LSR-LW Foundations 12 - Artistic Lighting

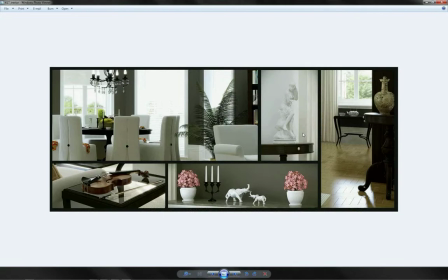(12:09)
All of these things will help to increase the interest in your image. And of course, even when you do have things fully lit, nice and brightly, you can still take this idea of
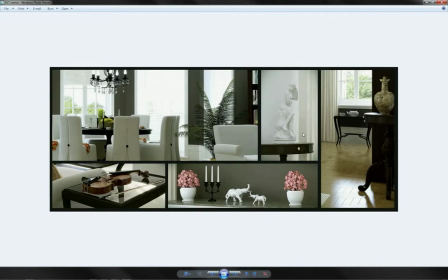(12:22)
contrasted light and shade into areas like your specularity, along with things such as your Fresnel, so that you pick out reflections of items to trace their contours,
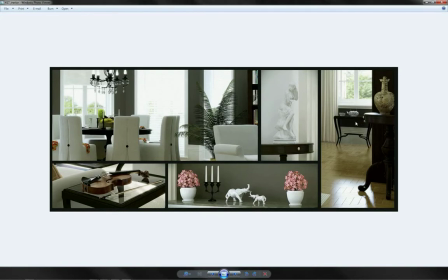(12:37)
rather than lighting their contours and otherwise having them in shadow.
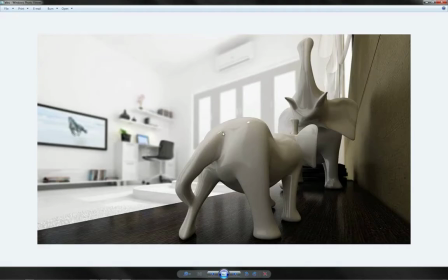(12:42)
Using reflection in this way allows you to pick out the edges and the details of shapes while still fully illuminating the object.
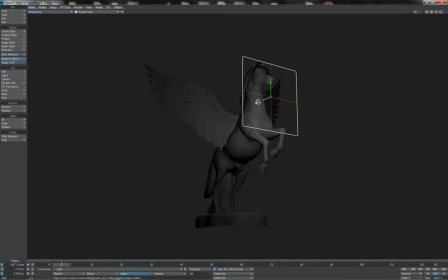(12:52)
So when it comes to all of these different options and practices and styles and techniques of lighting, I'll leave you to look through and explore and discover for yourselves what you like, and of course to try applying them to your own setups and projects.
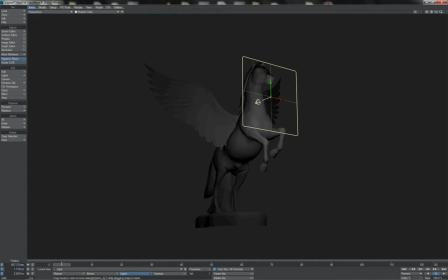(13:10)
But in the meantime, to get you started, we'll just have a run through the most basic of all lighting technique setups, which is the 3-point lighting setup. And so when you're trying to do materials or objects,
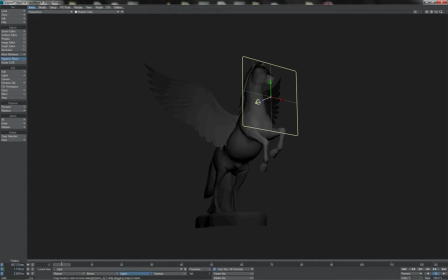(13:26)
this can be a good setup to use to get yourself a nice looking render. So as the name suggests, it uses 3 lights, most usually referred to as the key, the fill and the backlight, sometimes the main, the kicker and the rim.
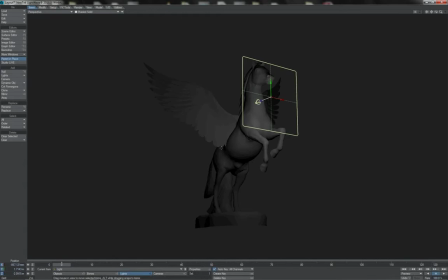(13:43)
Different people do like different names. Here's the basic idea of it. We start out with our main light and we place that off to the side somewhere of our view, our actual camera. Let's get our camera and just dolly it in for a shot here, shall we?
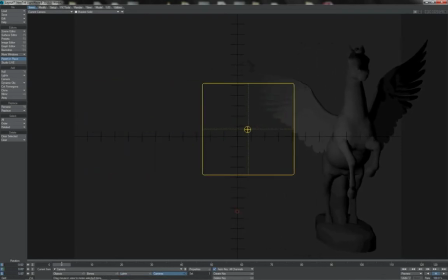(13:58)
And let's say we're just going to take a slight side 3/4 view of our object here. So we would place this off to one side of our camera, which side doesn't really matter, but off to a side like this to light in this way.
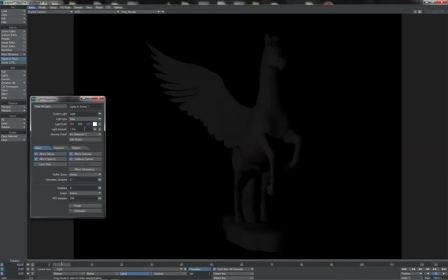(14:16)
Now often this light will be reasonably bright, as this will be the main key light for your scene.
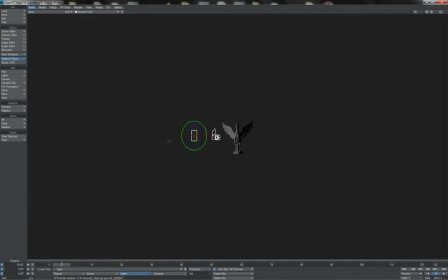(14:24)
So there we go, something like this perhaps. Often, rather than just having it flat here, you might have it high up or low down and tilted to point at your object somewhat. In this case, I'm just going to use the light flue there.
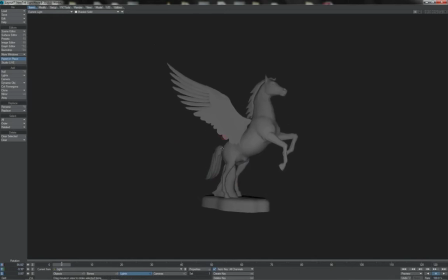(14:39)
I'm going to have it a little lower and just tip it up slightly so I get this slight uplighting effect.
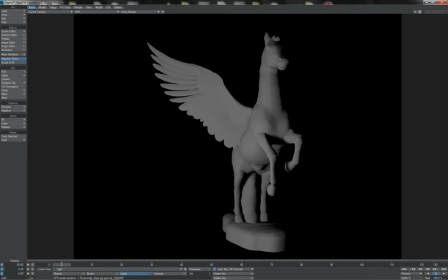(14:46)
Also, this will often tend to be your main shadow casting light, so you might find that you want to have sharper shadows on your key light. So there we go, there is that. Next we'll have the fill, so let's switch back to our top view.
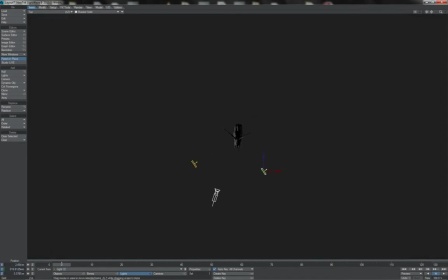(15:03)
We'll just clone this light, and the fill basically just sits on the other side in opposition to the key in some, respect or other. There we are. In this case I'm going to raise it up a little and just make it a bit more face on like that.
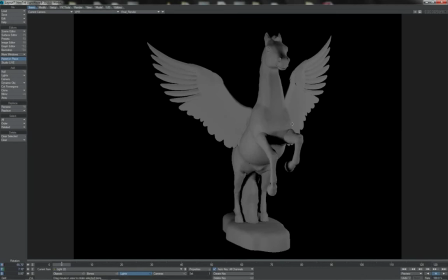(15:20)
Obviously at present that's the same brightness and of course sharpness, so what I'll do is I'll just soften off the shadows of this fellow.
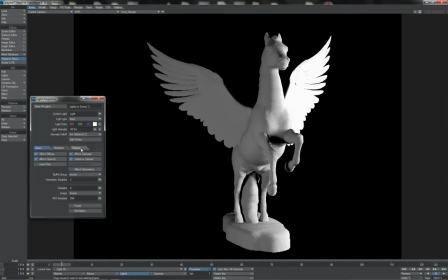(15:28)
Look, that might make a nice key light over there, very bright, but no, that's another way round to do it of course, and we'll make this dimmer.
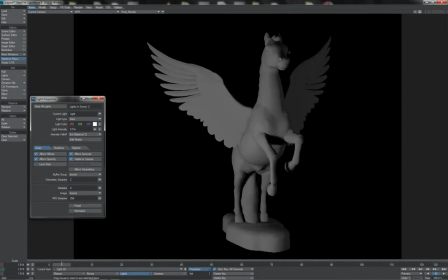(15:36)
No, dimmer still. There we are, so we see it's just providing a small amount of lift there to the lighting.
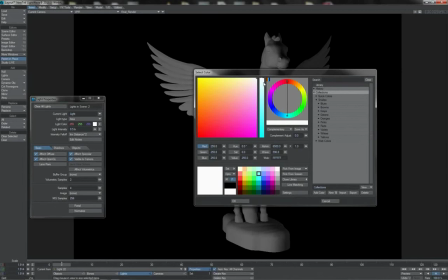(15:43)
You can often as well, give these little colour casts, help pick them out from one another.
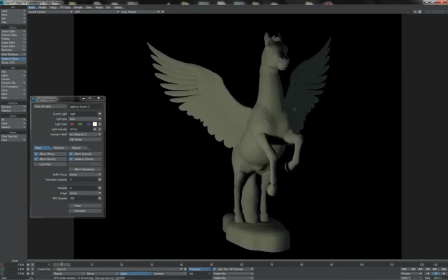(15:51)
Start to accentuate their contrast with each other a little this way.
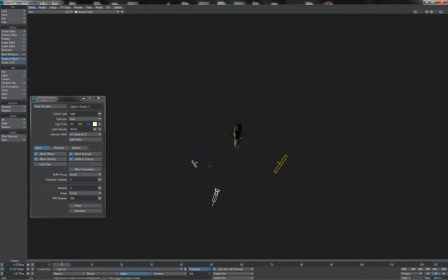(15:55)
And then lastly we'll have the back or the rim light,
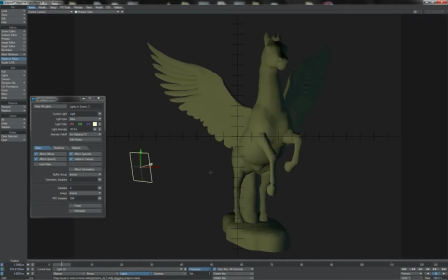(15:59)
which will do a thing similar to that which we did before with this Pegasus statue, which is just to light it from above and behind here, over here I guess.
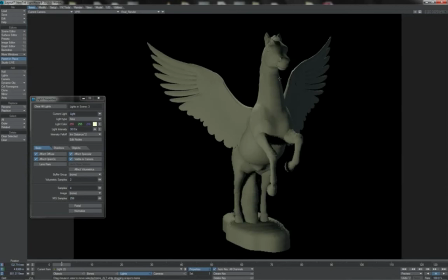(16:12)
There we go, just picking off the edges there, and often we'll come off to one side or the other.